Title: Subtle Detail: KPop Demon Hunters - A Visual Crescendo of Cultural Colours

While the Obangsaek is definitely the more predominant color palette of traditional South Korean culture, the palette of the Ogansaek is more common around South Korean architecture, fashion, and design.
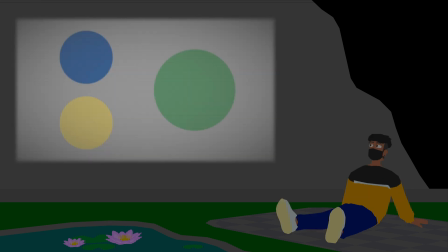501s
If you take yellow and blue, you get green, which has become common in Korean design along with the main 5. Red and white gives this pinkish color, translated as bright red. Blue and white gives this light blue. Black and red give this dark red color, which is translated to violet. Yellow and black give this tan color, translated sulfur yellow.
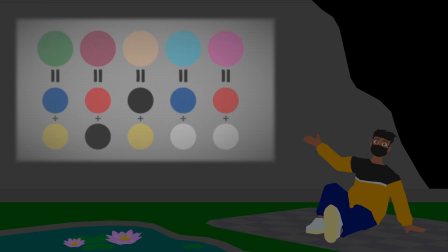517s
These color combinations do have their own names in Korean, but I'm gonna save us all from my mispronunciations. So now that I've explained the base knowledge we need, let's get into how K-pop Demon Hunters establishes and uses these cultural colors, especially in their songs.
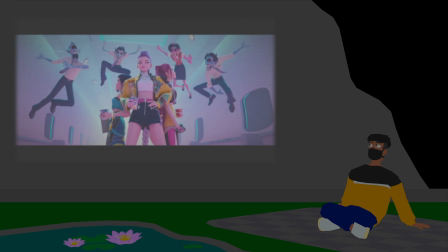529s
The film has 7 major diegetic songs. In order of appearance, we got How It's Done, Golden, Soda Pop, Takedown, Free, Your Idol, and What It Sounds Like. While each of these songs on their own build up the range of K-pop Demon Hunters sonically, the colors of each one act as recurring elements that emphasize meaning and culminates in a grand visual crescendo in what it sounds like. For the sake of my sanity, I'll be focusing on the songs in order of appearance and some scenes in the film were relevant to the songs. We'll start at the beginning, and I don't mean How It's Done, but the beginning of the beginning. Prologue Hunter's Mantra.
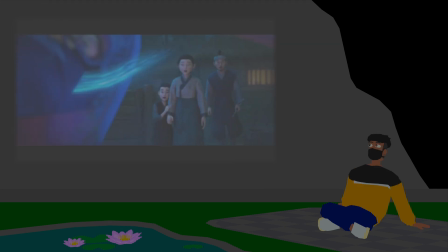558s
The prologue introduces us to the hunters, demons, and civilians of the film. When the audience is introduced to the civilians, it's nighttime, so a blue hue overlays the whole setting,
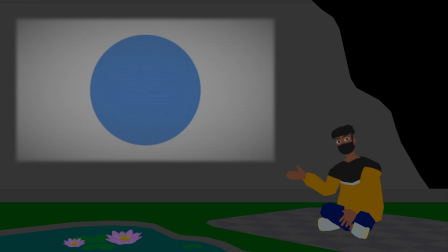567s
establishing them and the setting of Korea as the color blue like in the Obangsaek. The demons of the group are represented by the pink color,
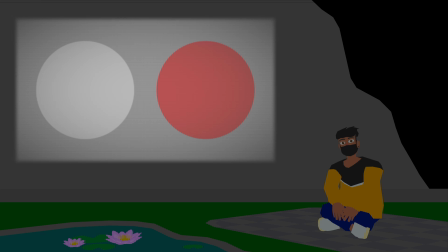574s
similar in the Ogansaek, with a combination of white meaning truth and red meaning danger.
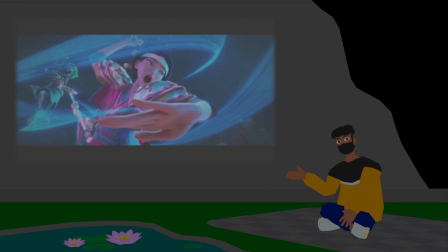579s
Demons are the dangerous truth of the world. The hunters of old are represented with light blue, combining blue and white, especially represented through their glow their weapons make.
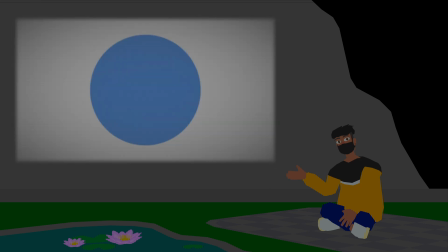587s
If you take the early symbolism of the Obangsaek blue representing the civilians in Korea, the combination of blue and white is a different truth about this world. Where the demons are truth in danger, the hunters are the truth of the Korean setting. The connection they create with all the civilians ignited by their music is also this light blue.
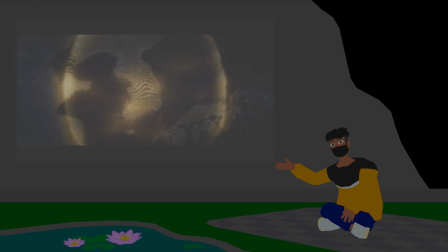603s
The last color the song establishes is yellow, with the golden Hun moon, the final sealed barrier between the human world and the demon realm. Gold represents the center of the two worlds, much like how it represents center in the Obangsaek. Now let's get into the main songs and the important scenes of the film. First up, How It's Done. This song is the I Am song for Huntrix and the Hunters. An I Am song is usually for villain songs, or in this case to establish a specific constant of this world. I Am songs are meant to show something unchanging in a story.
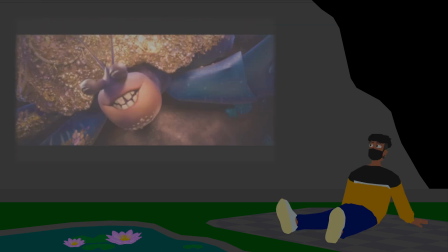630s
That's why in Disney movies, a villain will get an I Am song so we know who they are and what they do without sympathizing with them. The song doesn't tell us much about these three girls in terms of their desires, because it's gotta be more factual in how strong these K-pop demon hunters are.
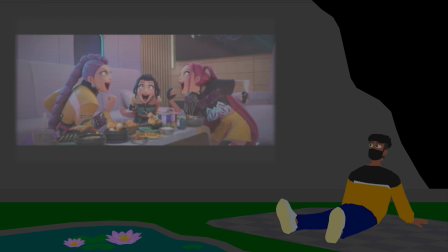644s
They gotta show how it's done. Each of the girls are also wearing yellow to an extent, to cue an audience that these three are the central characters of the film. The song immediately uses the colors established in prologue Hunter's mantra, light blue for the hunters and pink for the demons.
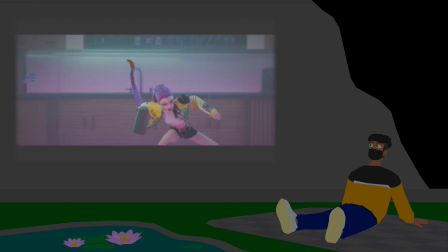657s
It has a very clear divide between the two colors because it's hunters versus demons. The blue is more dominant color because the hunters are gonna kick demon butt.
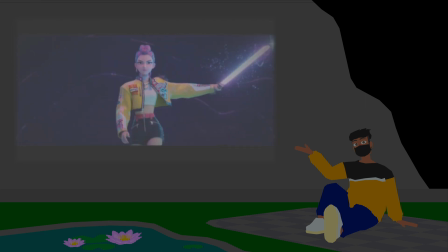664s
But the first time it gets to the chorus, the entire plane is dark, with the floor having light blue and some pink. Death is coming, and the hunters are going to serve it to these demons with skill and ease.
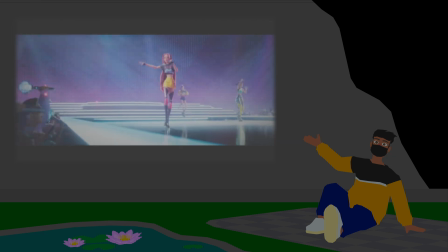675s
Even when they get down to the main stage, the audience is blue, and the lights are pink and light blue, with the latter being the dominant color. The hunters and civilians are the strength of this world, so no demon's gonna overtake them. Nuh-uh, no way. On to the next song, and this is a big one. Golden is about each of our three girls individually. It starts off as an I Want song for all our three girls, while interesting saying that these three girls have passed through their conflicts.
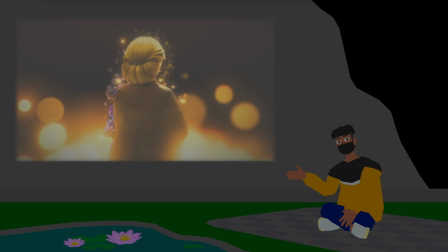698s
Instead of expressing dissatisfaction in their current lives and singing about what they're actually wanting like in a typical I Want song, the song expresses dissatisfaction with their past and implies overcoming that without directly saying how they overcame these feelings was by finding each other.
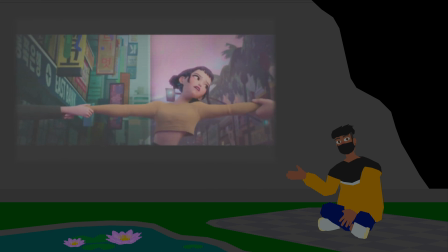712s
Zoe's conflict was being half Korean and half American, trying to play both sides but unable to find her own place.
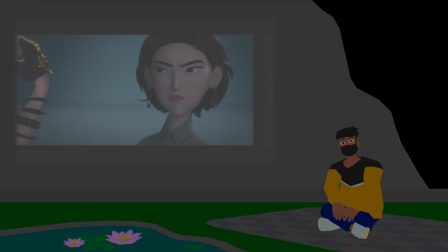717s
Mira was ostracized from her family for being so different, but she found her way to live her life truthfully.
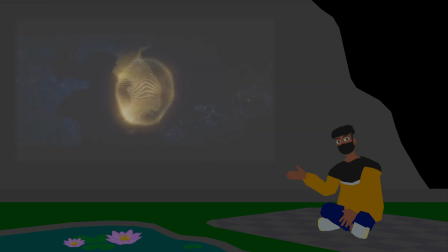722s
Yellow is the color representing center, and the film establishes it with the Hun moon and our three girls being the main characters. But by calling the song golden, it means the ideas brought up in the song has to be the most important thing the story wants to explore.
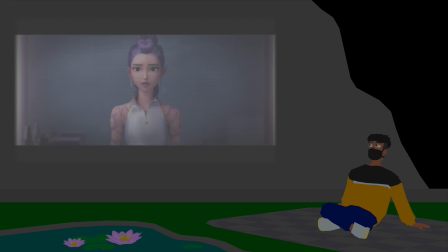735s
It's not until we get to Rumi's reveal in the second verse that it makes clear what's at the center of this entire film. By Rumi being half demon, it firmly establishes the main conflict and desire for the story. She wants to put her demon heritage behind her by turning the Hun moon golden and by sealing away her demon identity from her human self. Wait a second. A golden color used to represent the key functions of our character and their world, while simultaneously symbolizing the big secrets of our main character's non-human origins, contrasting their relationship with the people they care about the most? Why does that sound familiar? Who knows? But there's a lot more symbolism of herself conveyed with this part.
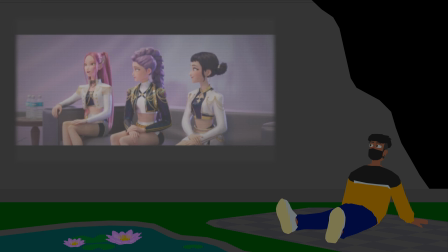772s
When we see the other three girls in their golden outfits, Mira and Zoe are wearing white jackets over their black outfits, symbolizing them covering their darkness by openly living their truth.
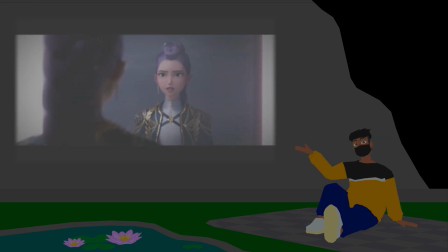780s
Rumi wears a black jacket over her white outfit, symbolizing an obvious darkness hiding her truth.
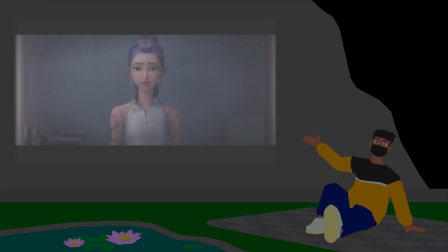785s
When we learn her plan with the Hun moon to seal away her demon powers, she covers her patterns and white outfit with her black jacket.
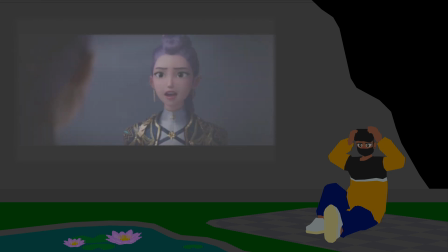791s
She's literally covering up her truth with her plan of a death. Black also represents wisdom. It symbolizes and communicates Rumi's belief in this being the right course of action, even if it's unclear how the Hun moon would work with her being half demon. This recontextualizes the symbolism of yellow and retrospectively brings a new color to the fray,
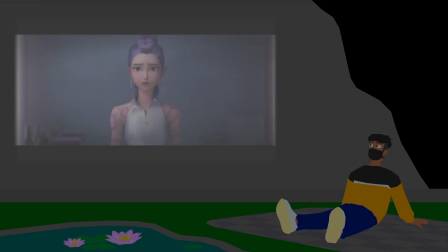808s
with blue meaning both the nation and the hunters, and then combining yellow to represent Rumi's secret, we get green,
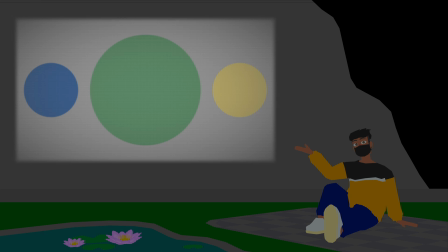814s
respecting how her secret affairs affect her duty and her relationship to the other hunters.
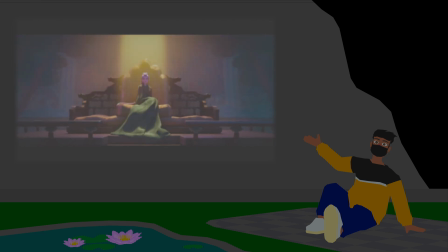819s
And this green pops up immediately in the song. At the beginning of Golden, we see when Rumi is singing her verse, everything around her is green with some gold and pink,
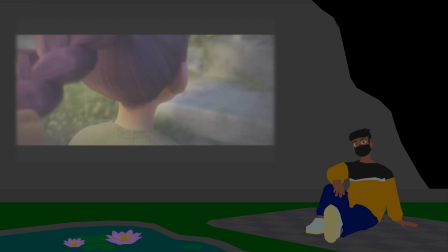826s
retrospectively hinting at this motif for the rest of the film. When we get a flashback of younger her and Celine talking about who she is,
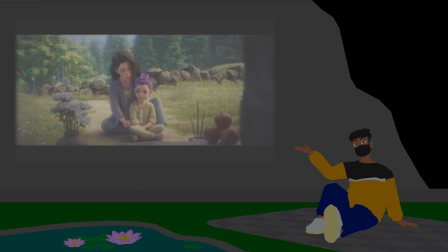832s
it's in front of a shrine in a field. Green dominates the color of the scene, including Rumi's clothes that cover her patterns.
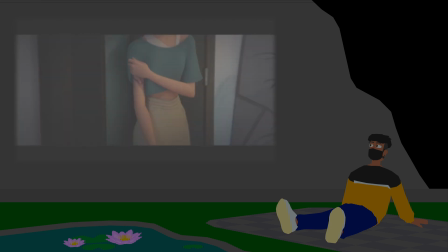839s
When we get the second flashback of Mira and Zoe trying to convince her to go to the bathhouse, she's wearing green.
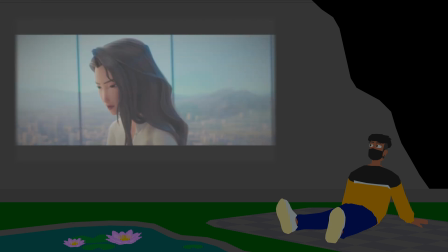843s
She even questions Celine if this is the right way to go about this, and Celine, wearing white representing truth, is firm in keeping Rumi's demon origins a secret.
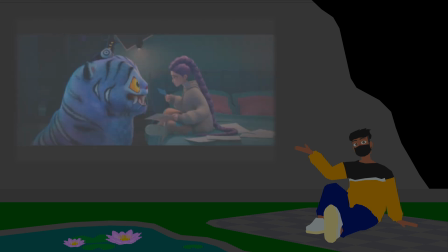851s
Even her downtime hoodie has this tan color. The combination of black and yellow. The death of her secret is always on her mind because she keeps wearing it throughout the film.
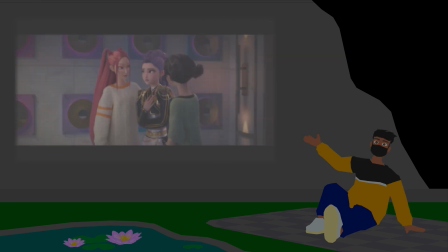860s
After angstily running away from the concert, as you get back to Mira and Zoe, she plays with her soup, colored yellow with a green onion. The two colors about how she feels with both her secret and her doubt of how it will definitely cause a strain in their relationship.
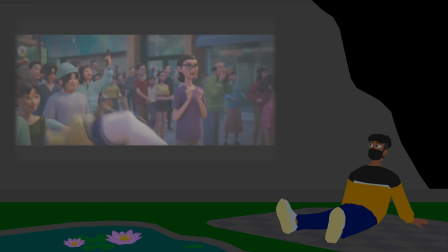872s
And speaking of strains in their relationship, Soda Pop. This song reestablishes the color of the demons with the color pink and ties the color specifically to the Saja boys.
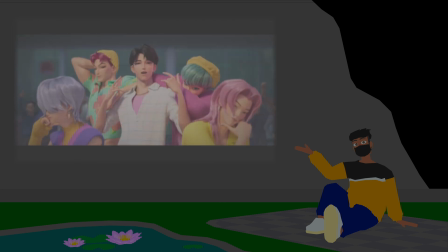880s
The song is the visual inverse of how it's done, predominantly pink with some blue, to say how these guys are going to be a huge problem for the hunters as they dominate the world over them. While each Saja boy has some element of pink for their demon association, they're also each wearing yellow in some way.
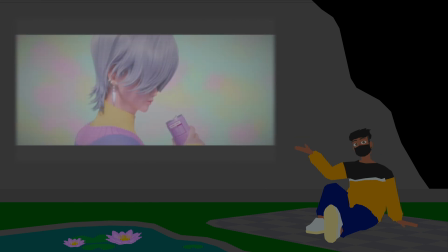894s
Both Abby and Baby Saja are wearing a yellow beanie, Romance with the shirt, and Mystery's rocking with a yellow turtleneck and these wrist warmer things. I don't know what that's about, but it looks cool. They're trying to take the spotlight from Huntrix, so the color yellow makes them stand out with their intentions.
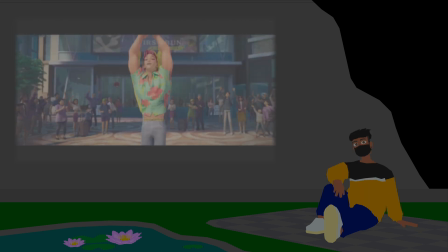908s
There's one Saja boy who's not wearing any yellow at all, and that's our boy Jinu, with wearing just pink and white as his standout colors. It gives him the illusion of being truthful and a demon. He's not the one to take the spotlight.
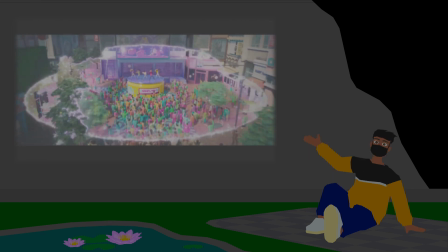919s
The song ends with a surreal effect of the entire environment turning pink, a huge red, or should I say pink flag,
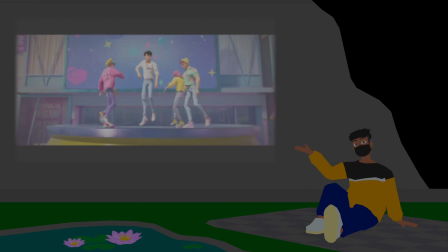925s
to indicate the dangers of overriding the blue associations of the Korean setting and dominating over the civilians. Up next, we got Takedown. Takedown's an interesting song because it's not just diegetically occurring once, but 3 separate times. Again, for my sanity, I'll do them in order of appearance. The first is when they're trying to figure out the sound of Takedown.
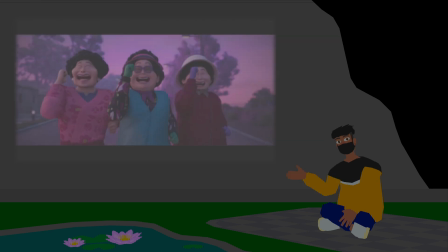943s
They're building the demo. It's a song they're going to use to defeat the Saja boys. So it happens during a time pass montage as they're figuring out the song and killing demons.
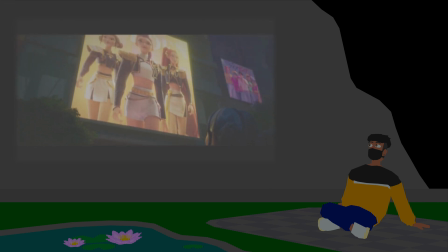951s
Pink and yellow continuously appear and disappear as the color pink takes over a few times, whether that's the sky, the demons, or the award ceremony. The Saja boys' popularity keeps expanding and spreading all over as genuine competition for Huntrix.
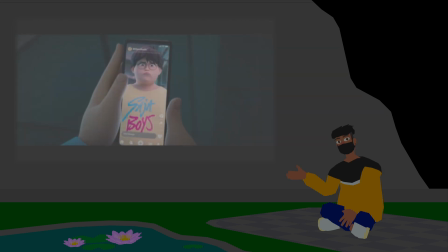964s
The Saja boys are winning. Even the ending shot of Takedown is Bobby in their penthouse with the blue of the civilians being taken over with the pink rifts of the Hun moon. We got the second part of Takedown next. There isn't much I want to talk about this music sequence, but rather the sequence that leads up to it, the train fight in the tunnel.
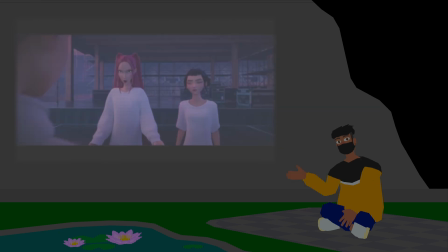980s
Rumi voices are concerned that Takedown isn't the right song for them to perform in the Idol Awards to unite the fans and seal the Hun moon. Mira feels something's off with Rumi. It's not Takedown. There's something she's not saying.